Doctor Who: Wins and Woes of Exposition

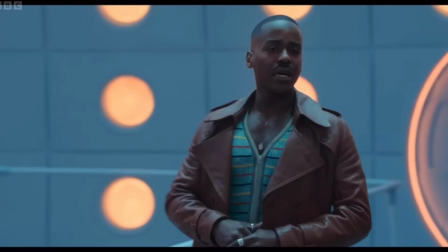(4:07)
However, we'll get into why this still doesn't land in a bit. Gridlock's information is slightly different.
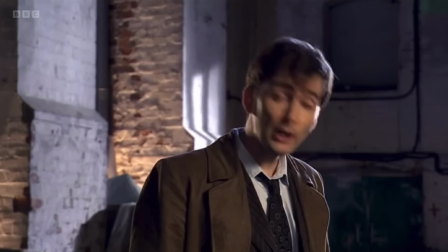(4:12)
End of the World and Space Babies are both at the beginning of a new era, meaning that audiences expect a bit more exposition to help set up the show.
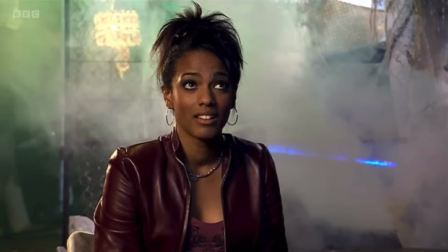(4:18)
Gridlock, however, is episode 3 of series 3, meaning the show already had an established audience at this point.
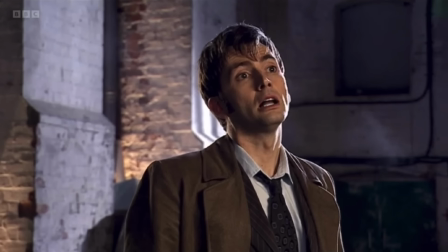(4:24)
But, and I think this is something writers sometimes forget, especially when writing a show that follows a story of the week format, new viewers will join throughout, and you do sometimes need to catch them up a bit.
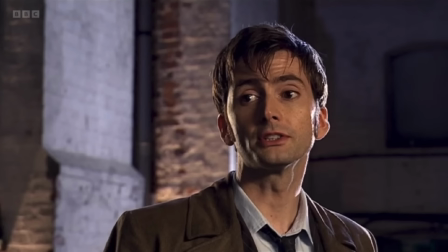(4:33)
Gridlock kinda acts like a catch-up. If you started with series 3, which I imagine quite a few people did, this is a great scene to get you up to speed.
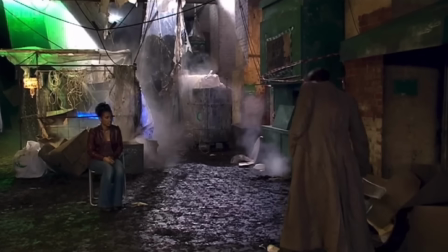(4:40)
However, that is not its main objective. Because Gridlock goes one further.
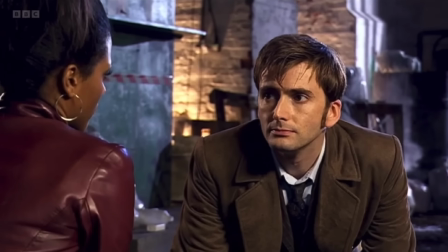(4:45)
The information of the war and him being the last of his kind is all there, but instead of stopping like it usually does,
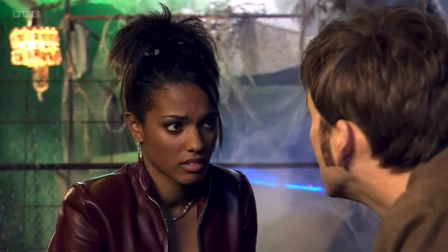(4:50)
we linger on this moment as the Doctor monologues about the beauty of his home planet. We get to hear him speak about it in a way we've never heard before.
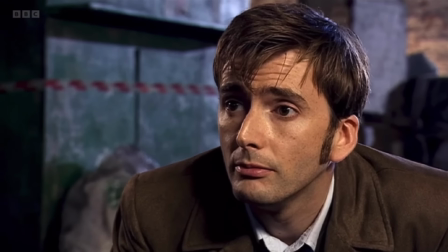(4:58)
This isn't just a I am sad, this is a I am fucking distraught, I'm homesick and lonely.
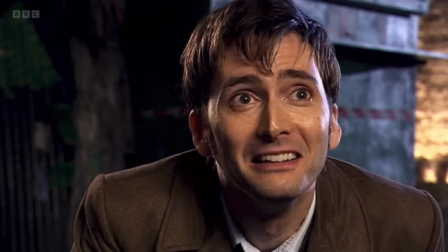(5:03)
It's incredibly moving, and this emotion helps hide the fact it's basically information regular viewers already know.
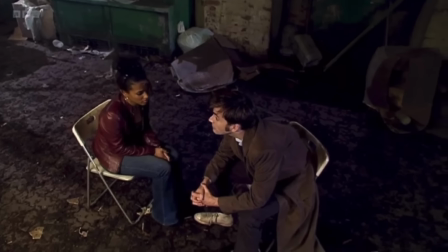(5:09)
Also, of course, Martha doesn't know this, so this isn't unnecessary in that way either. Everything in this moment works and makes perfect sense.
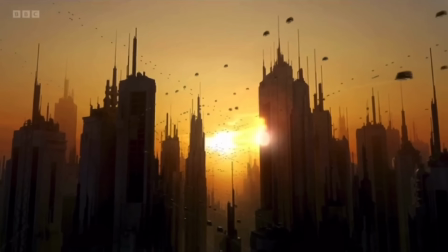(5:16)
Also, it's full of character.
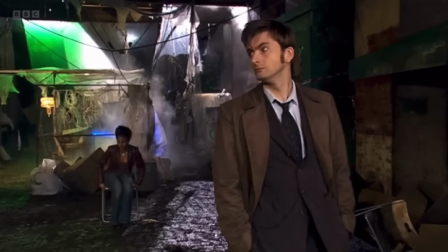(5:21)
Sticking with Gridlock for a bit, mainly because it makes my editing so much fucking easier, Gridlock's exposition is driven fully by characterful moments and interactions.
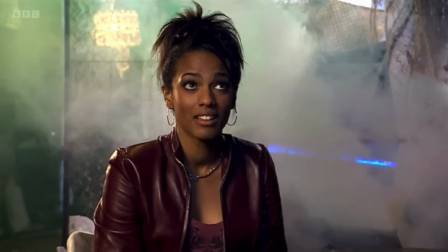(5:30)
This starts from the first scene after the opening titles. We get a lovely little moment between the Doctor and Martha in the TARDIS.
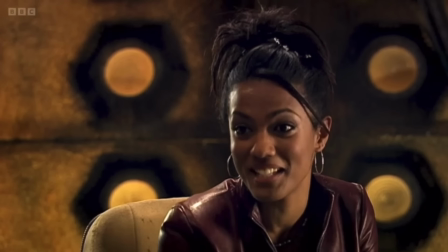(5:36)
God, I miss scenes like this. I feel like we barely spend any time in the TARDIS now, which is insane when you think about how much the new set must have cost.
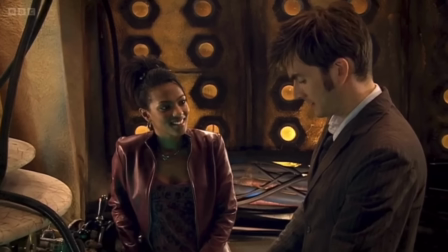(5:42)
But anyway, I've gone on a tangent. I've tangented.
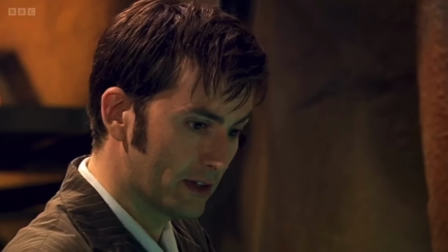(5:47)
This scene is brimming with dramatic irony, and I love it.
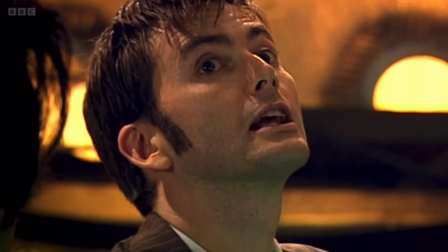(5:53)
If you don't know, dramatic irony is when an audience knows something that a character doesn't.
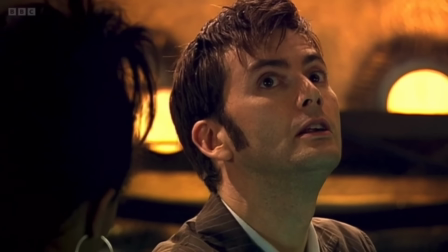(5:57)
One of the greatest examples of this is from the story of Oedipus, who leaves his home after hearing a prophecy that he will kill his father and marry his mother, not knowing that he was actually adopted,
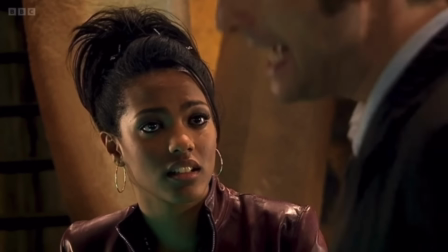(6:05)
setting the prophecy in motion. Here, Martha asks to go and see the Doctor's planet Gallifrey, and this moment is just lovely because it hits.
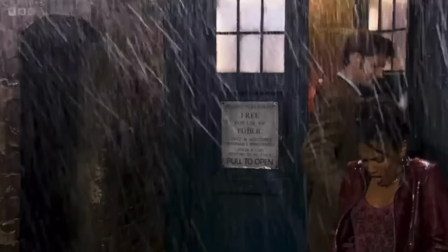(6:12)
A viewer feels the Doctor's pain. And then, he lies. Doesn't tell her why they can't go and instead hides behind his fast-paced, frantic facade.
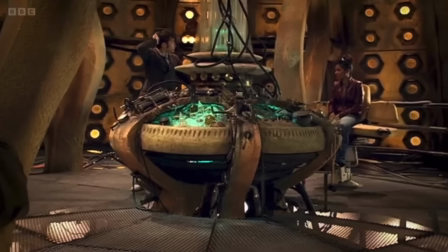(6:20)
All of this is also characterful and also helps hide the ending exposition through the story,
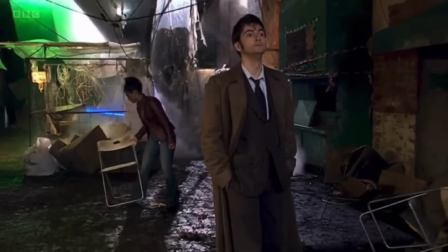(6:25)
because the final scene isn't just a rinse and repeat of the Doctor once again telling us that his planet is gone.
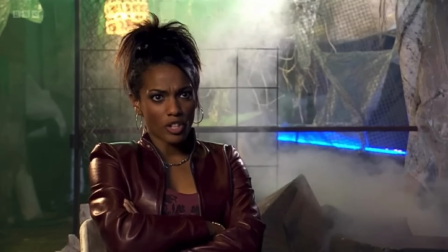(6:30)
Instead, he has to admit that he lied. He's made to feel bad and kinda silly.
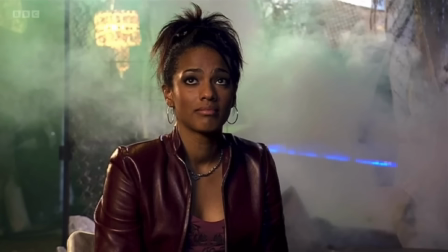(6:35)
The exposition, the information, isn't the end goal. Instead, it's the driving force for their first real connection as friends.
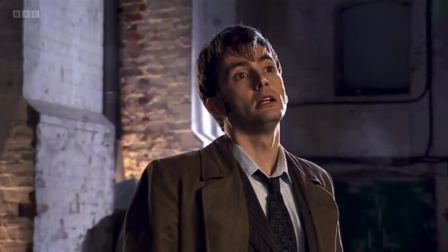(6:42)
He has to open up to her. Information as story. I love to see it.
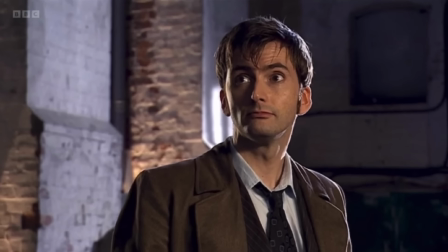(6:46)
Also, the build up to this allows us to learn more about Martha. She's brave.
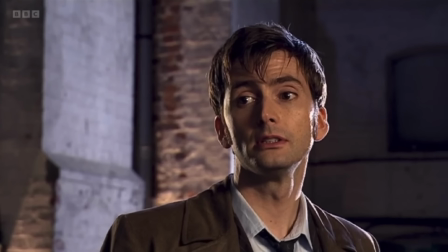(6:50)
She is happy to go against the Doctor, to sit around and force him to talk, even though she knows he could just take off and leave her on this strange planet.
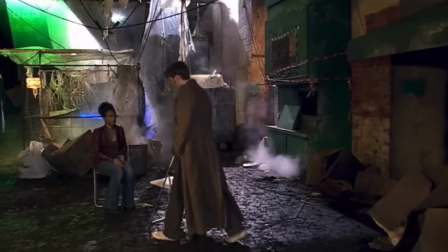(6:57)
And then, as soon as he tells her the truth, she softens, showing a very understanding and sensitive side too.
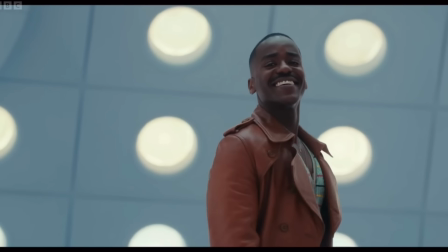(7:03)
The scene from Space Babies unfortunately doesn't really tell us anything about either character.
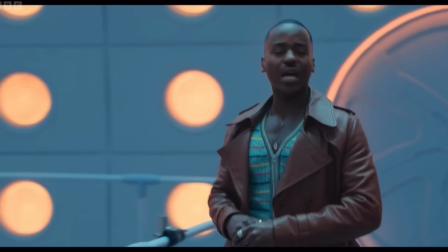(7:07)
Ruby Sunday slips into the stereotypical companion, asking questions and pulling expressions of wide-eyed wonder while the Doctor just rattles off information like a shopping list.
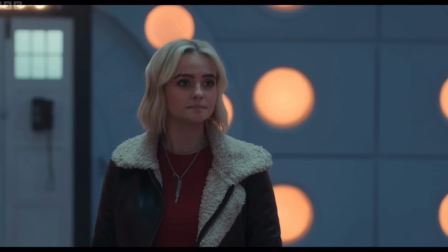(7:16)
Nothing he says feels secretive, nothing feels that it means that much to him.
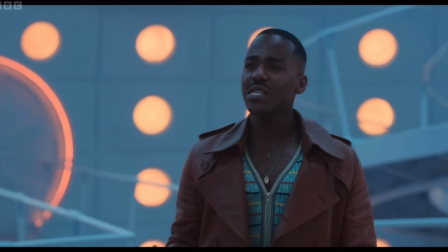(7:20)
He doesn't feel like he's connected or affected by anything he's saying, apart from this one moment.
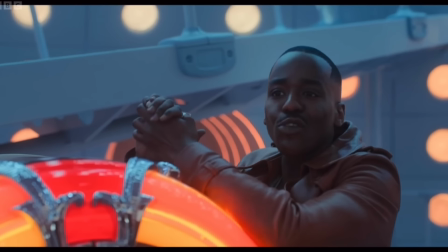(7:25) Gone! Ruby, it's gone. It's gone.
However, this isn't earned.
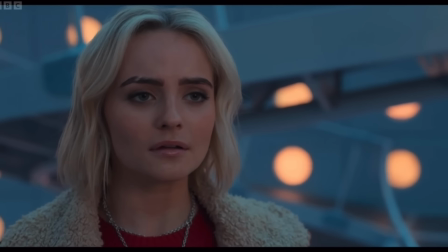(7:32)
Ruby has not earned this information.
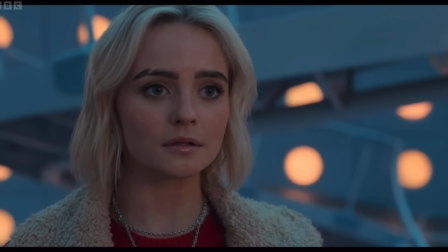(7:33)
Martha had to wait a few episodes before basically having to force it out of the Doctor, while Rose, in the end of the world, has to watch Earth burn before the Doctor tells her.
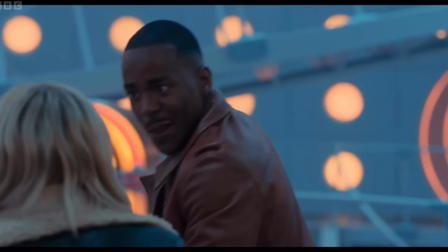(7:41)
I know 15 apparently went to rehab and got therapy and now loves life and sees beauty in everything, but this comes out of nowhere.
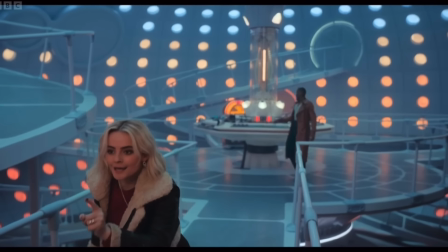(7:47)
He says this far too easily and then moves on, but not because he wants to, not because he's trying to run away from the truth.
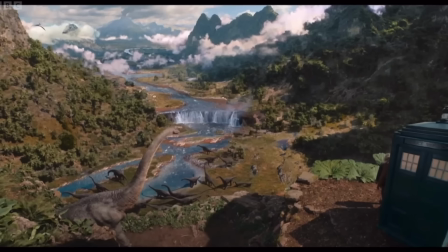(7:53)
He doesn't do that anymore, remember? He had a picnic with Bonnie Langford and is now cured. But instead because the information has now been given so we can move ahead to the next thing.
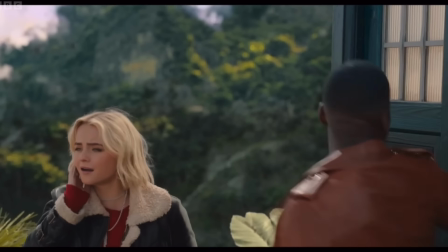(8:01)
It feels incredibly rushed and for that reason tells us nothing about them as people. Also, there's no mystery to any of it.
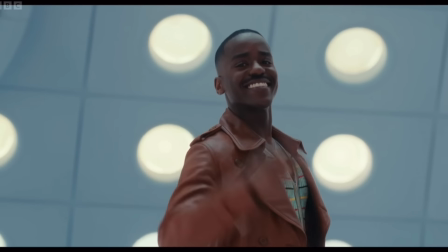(8:08)
This line, It was a genocide and they died. that's just fact. We know what that means, so there's nothing to explore there.